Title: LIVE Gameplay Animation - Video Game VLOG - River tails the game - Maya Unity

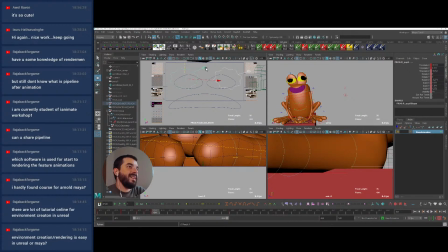59:03 It's a bit it has some sort of dreamy expression, I guess. And as we go back as we come back down,
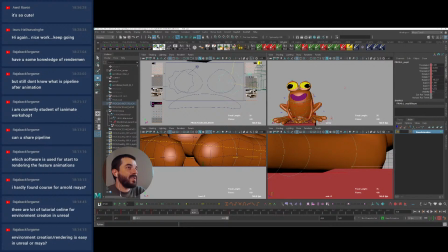59:20 maybe we can melt the expression even more to the sides. And maybe you can cheat the position of the eyes ever so slightly and lower it.
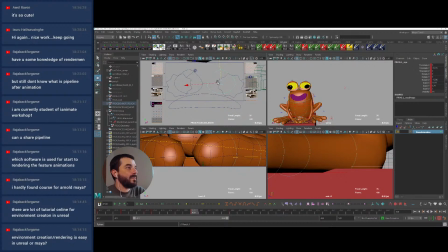59:42 Not very happy about the shapes so far. There you go. And then we come back up. So this should give a little bit of life even in the eyes, for however
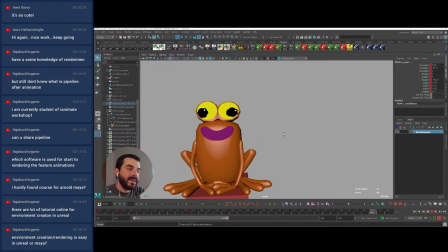60:02 short this animation is going to be. I think it's a bit too short for even for us to notice.
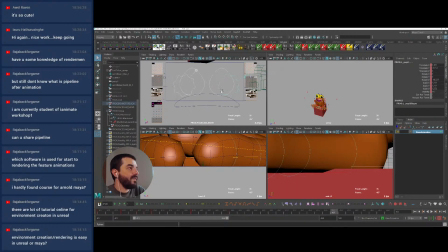60:13 Maybe it's too much. Also, there's a thing, I would like to have a different pose as a start pose, and that's because the character is meant to be a little bit more,
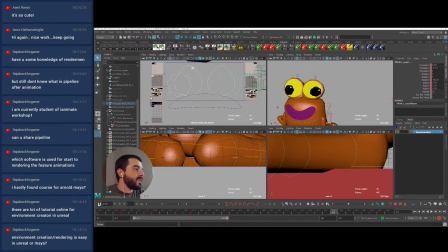60:26 let's say, sleepy, a little bit sleepier. So maybe one thing that I can do in here as a first pose is to select a different sprite. There you go, something like this.
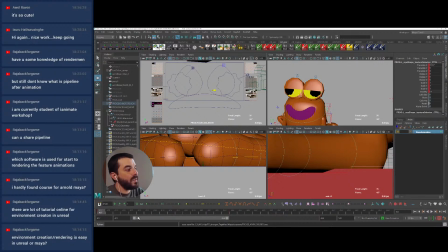60:44 I think could work a lot better as a first pose. I have to check what happens on the rest of the timeline, because you see that there is quite a lot going on. So maybe I could select all the facial controls.
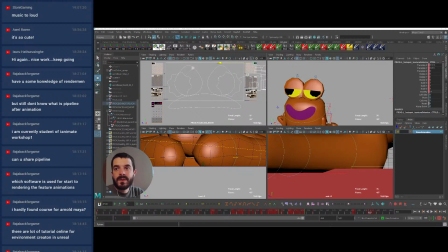61:05 Oh, the music is too loud, Stony Gaming, sorry. There you go. Is it better?
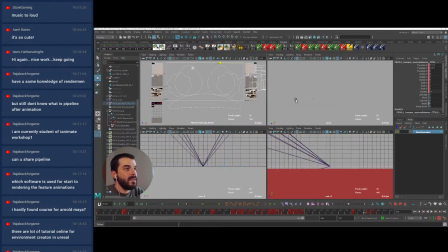61:12 So let's see in here. Oh, where's the character gone?
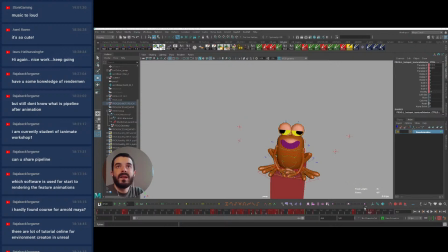61:17 Ah, yes. So the animation starts. Let's check at 428.
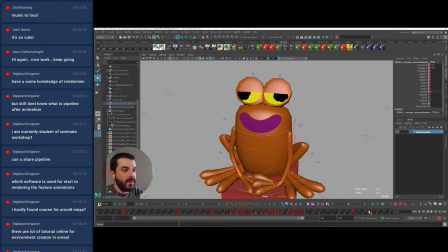61:24 So at 427.
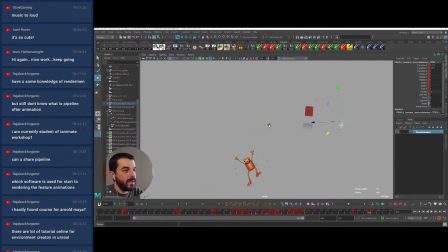61:30 At 426. There you go. Oh, that's interesting. So in here I need to, there you go, to set the pose back of the facial system.
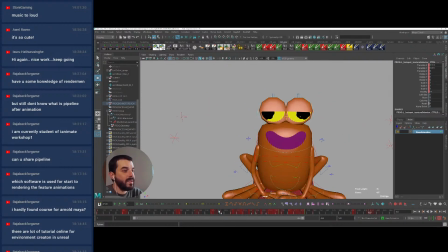61:42 So there you go. I wanted the character to start in a pose which is a little bit more sleepy, a little bit sleepier.
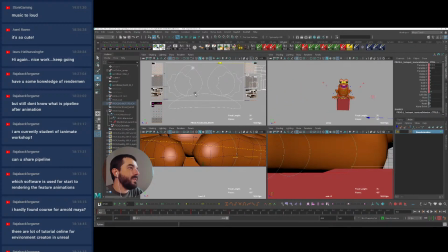61:51 That looks interesting to me. And maybe I want to also be able to see a little bit of the, I'm not sure if I want to really, let's see if I show the hotspot on the pupil.
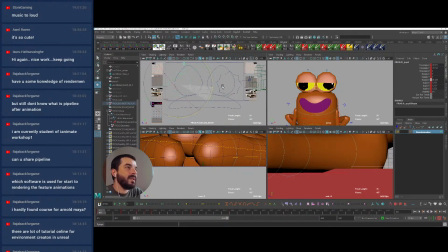62:09 Yeah, I think if I show the hotspot of the pupil, the character is going to be looking a little bit better. Yeah, I think so. And there you go.
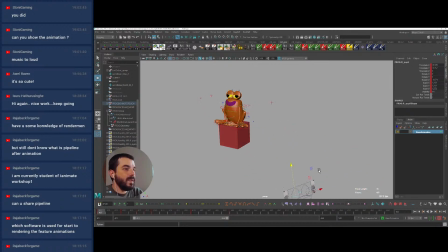62:23 Now, this means probably changing the pupil
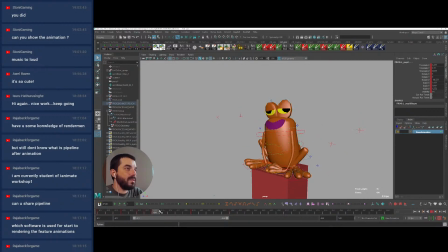62:29 as the character is being pushed up, reacts, and then falls back down.
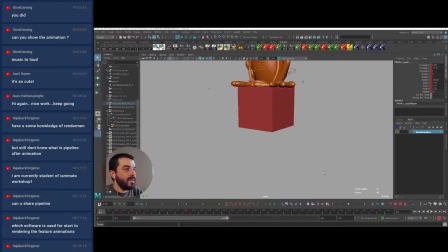62:36 There is,
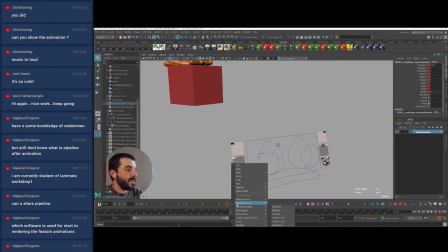62:38 I don't want the character really to react in any way in terms of facial expressions, so I think I can maybe keep this sleepy expression
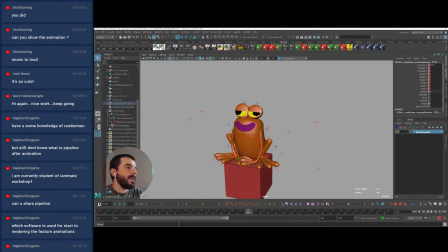62:49 for a bit longer. There you go.
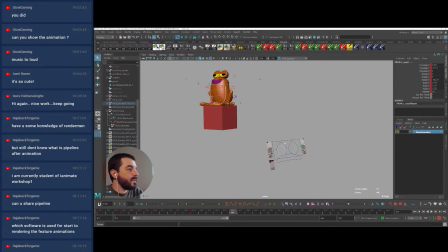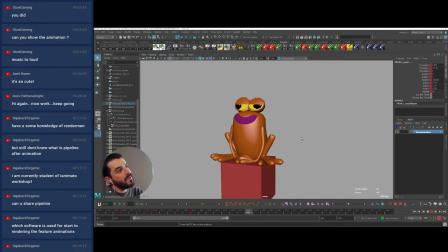62:58 Let's have a look and see. Yeah, I think this looks a bit more like the character I wanted. Doesn't really care about what's going on. It's just being pushed, bumped upon.